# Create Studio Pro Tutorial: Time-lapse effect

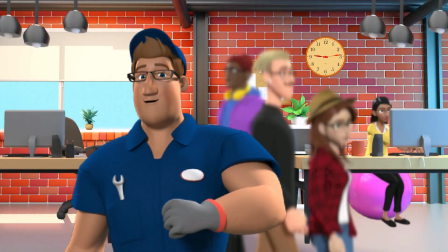Do you ever have one of those days where you feel stuck? Like the whole world is passing you by?
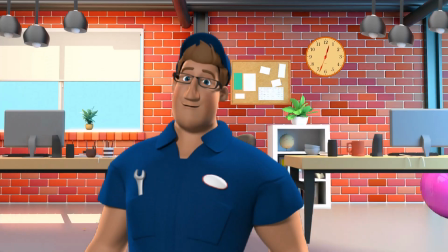Cut! How did you like that voiceover? Pretty good, huh? I need to hire an agent.
Oh boy. That is my interrupting neighbor in his acting debut. Hey bud, don't give up your day job.
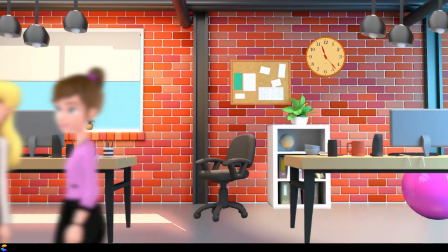In this video, I will share how you can create a time-lapse effect in Create Studio Pro like the one you see here. Keep watching and I'll show you how. This is Randy's Tips with another Create Studio Pro tutorial.
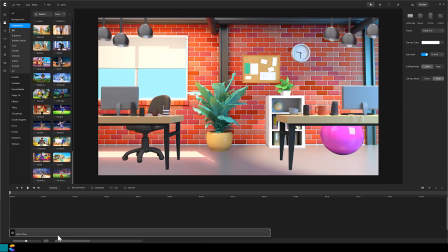This type of project takes planning. Look for a background and character actions that convey movement. In this example, I chose the brick office background where I can have people walking back and forth in the foreground here, and some people working at their desk. Let's start in the foreground with the walkers.
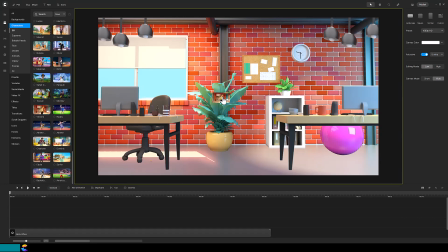I chose Victoria because of her bright yellow jacket, and she also has several sitting actions for behind the desk.
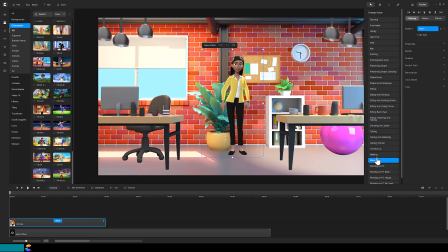For each character, you will want to change their action to walking. Move the playhead to a walking pose that you like, and then right mouse click and select Take Snapshot.
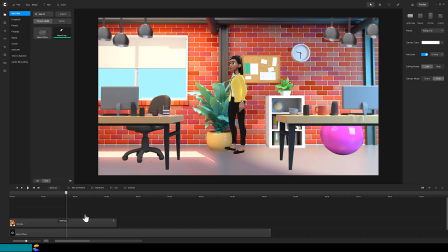The snapshot will be saved in the project media of my files.
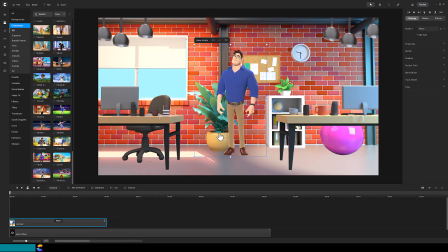Do this procedure for several characters.
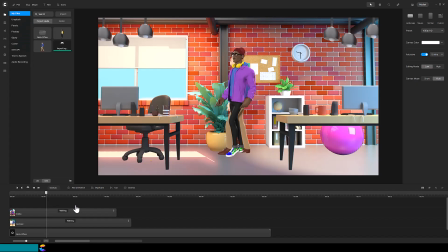Tip: you can also take a snapshot of a group of characters walking together. Position each character and then use the group command to group them together before taking the snapshot.
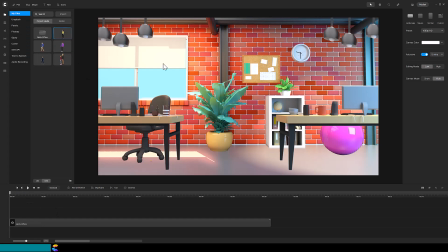To create the time-lapse effect, bring in one of the snapshots. To size and position the snapshot correctly,
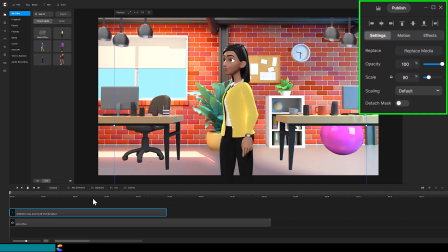you will want the character to be larger in the foreground as if they are close to the camera, and smaller when positioned by the wall.
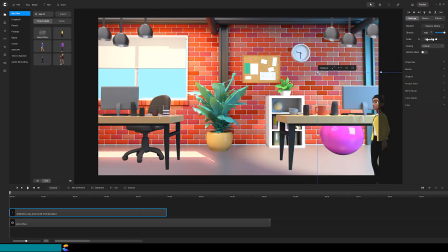I will start with Victoria on the right side. This looks like the correct size for Victoria as she is in the foreground. Next, trim the snapshot to 3 frames. Tip: it will be easier to see this smaller number of frames by extending
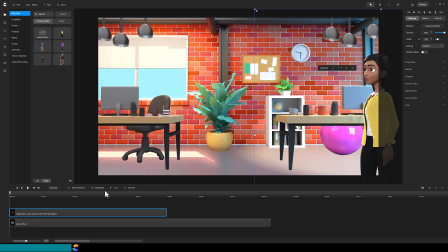the timeline by using the timeline size slider at the very bottom. Just click and drag it to the right. Advance the playhead 3 frames by clicking on the double triangle pointing right 3 times. Cut the track by clicking on the scissors icon, and delete the clip after the cut.
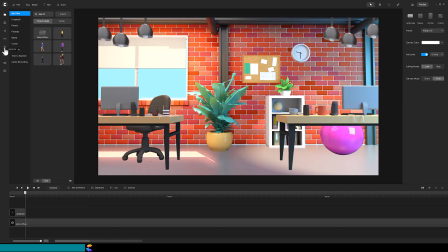Next, add the blur effect to the 3 frames by clicking on the star in the far left. Click on blur and drag it onto the 3 frames.
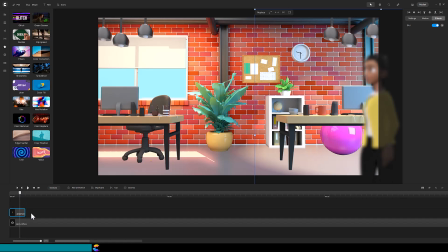I need to move the playhead back to see if the default blur amount is correct, and it looks good so far. Make 3 duplicates of the blurred image. Click and drag the duplicates behind each other on the timeline.
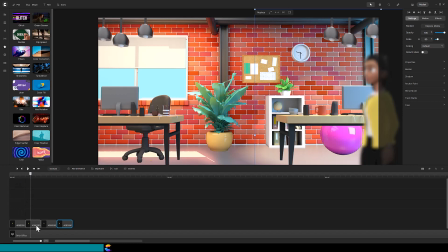Select the second clip, you can tell it is selected with the blue border around the clip, and move the character further in the direction it is walking. Do the same for the 3rd and 4th clips, spacing them so it appears she is walking at a constant pace.
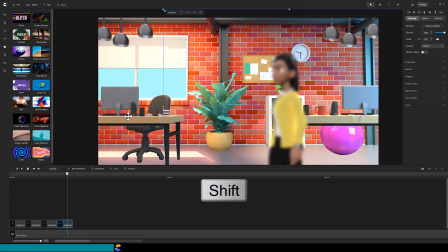Tip: when moving a character with your mouse, hold down the shift key will ensure the character only moves right or left and not up and down.
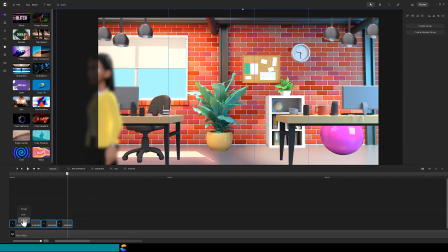I will want to use this sequence multiple times in the video, so I will group them together and rename the group Victoria Walking. To use this group again, duplicate the group and move the duplicate on the timeline sometime to the right of the original.
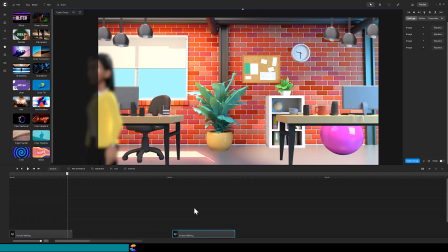In this case, I want Victoria walking from left to right, so with the group highlighted, click on the properties in the top right, then click on Flip Horizontally.